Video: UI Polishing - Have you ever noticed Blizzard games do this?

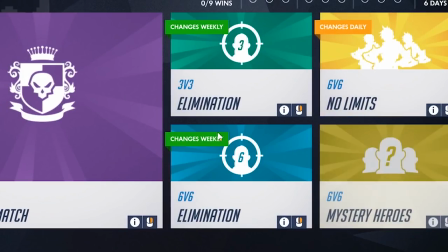The ones in the second column are doing it a little bit and the ones on the third column are not doing it at all they're just
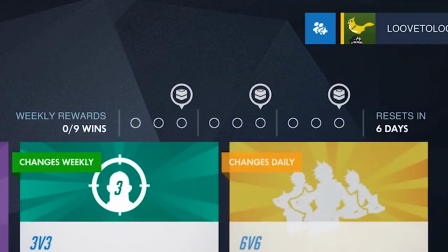moving to the right a little bit and even the small interface element at the top here is following the same motion.
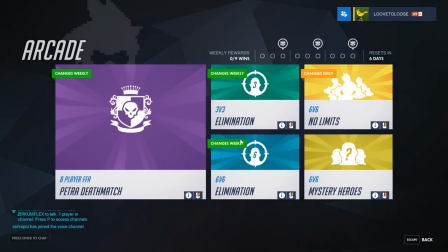All of these little details result in a very smooth and satisfying animation and if you look at it in real time you barely notice all of the things that go into it.
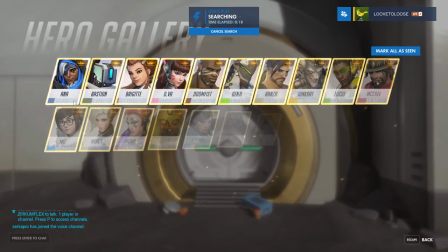Humans just love order, we love patterns but what we love even more is creating order and that's exactly what these animations do.
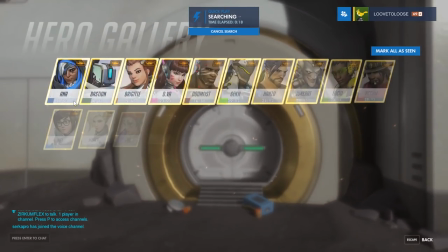They create order, they show us how the order is created, how the pattern is created and that's exactly what makes it so goddamn satisfying to watch. even more satisfying than if the pattern
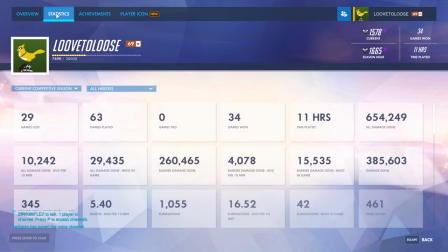just were there just from the get-go just think about it what's more satisfying to watch a beautiful painting or a complete time lapse of how that painting was created for me i'd say it's definitely the latter because you get both you get the final result but you also get the
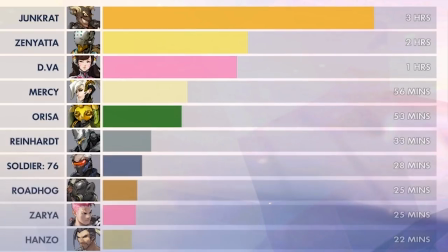process and the process is also incredibly satisfying to watch there are a couple of videos on youtube called most satisfying video ever
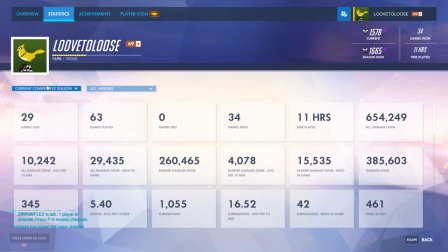have you ever watched one of those they are almost always about creating stuff about creating patterns about creating order and the process of creating
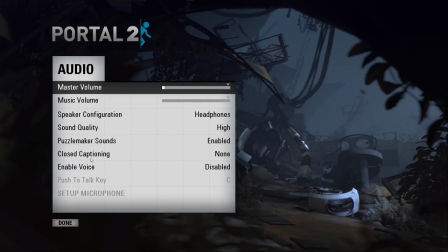that pattern of creating that order is always in the foreground once again that's just what we find satisfying we love watching things moving to their intended place even if
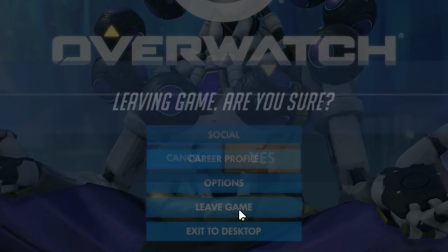it's just a very small and subtle movement the quit game prompt in overwatch moves into place just a little bit for a couple of frames you can see
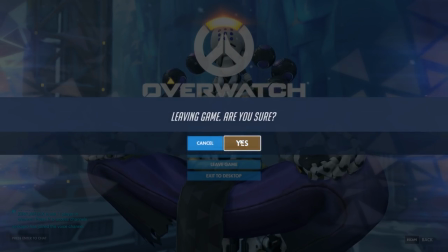it moving downwards and even that in combination with the sound just makes it so much more satisfying to use because it feels like it's moving
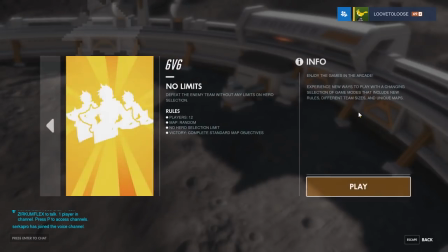into place it feels like it's creating order and i guess that's why blizzard uses these micro animations quite generously in their ui even when
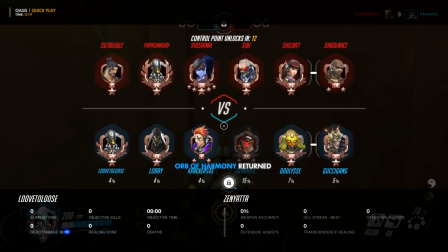you press tab ingame to zero stats everything takes a couple of frames to move into position first of all the background is darkened then all of the text and
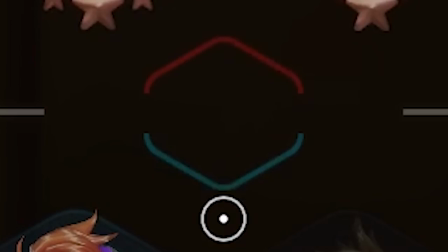the icons appear this text moves slightly down the versus in the middle has a slightly more complex animation and does a little jiggle the line in the middle
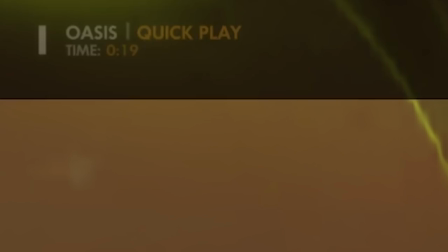extends outwards and the player icons move in opposite directions this text here moves down this moves to the right and down once again we have
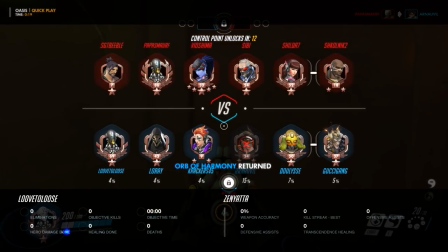an extending line and all of that just for this maybe that's 10 frames or something like that. Is that really worth it?
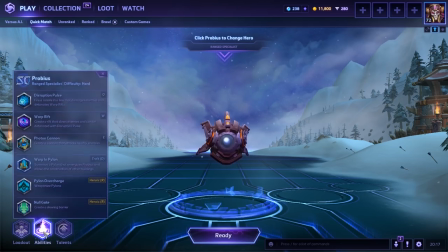Apparently the UI designers of Blizzard think so. Here we have yet another micro animation when you click on your abilities in Heroes of the Storm. Once again this light movement in combination with the sound design. It's not always little moving things though.
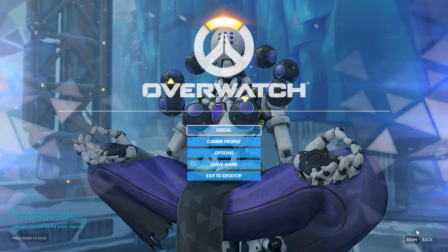Let's for example have a look at the Overwatch pause menu. Here we have these cool triangles creeping in from the side.
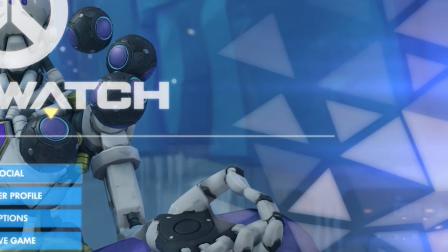Once again very subtle effect but it's really cool when you see it in real time.
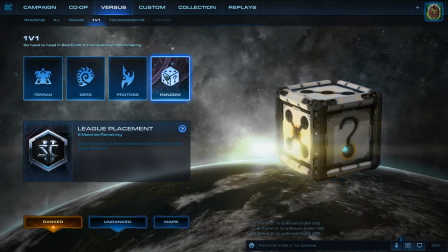Another thing they do is they have intro animations for all of their characters which makes them feel like they react to reactions even in the menu tons
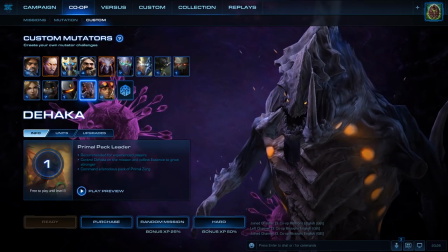and tons of particle effects and of course genius sound design not to forget awesome guidance of course you always know where you need to click if
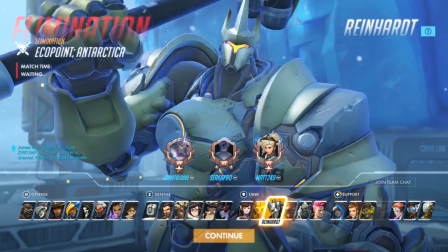you like this video the easiest way you can support the channel is to watch another video my name is Jonas and I kind of document the entire journey of becoming
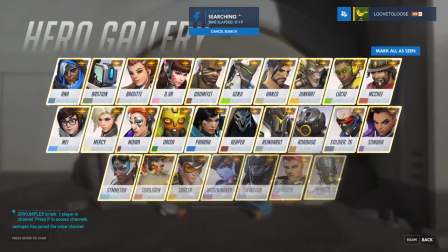a game developer all while sharing useful tips like this if that sounds like something you might like hit the subscribe button have an
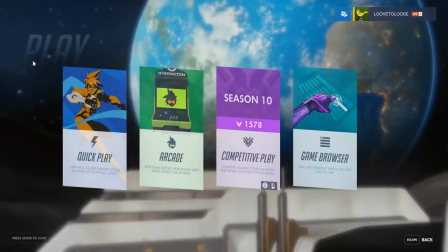amazing week peace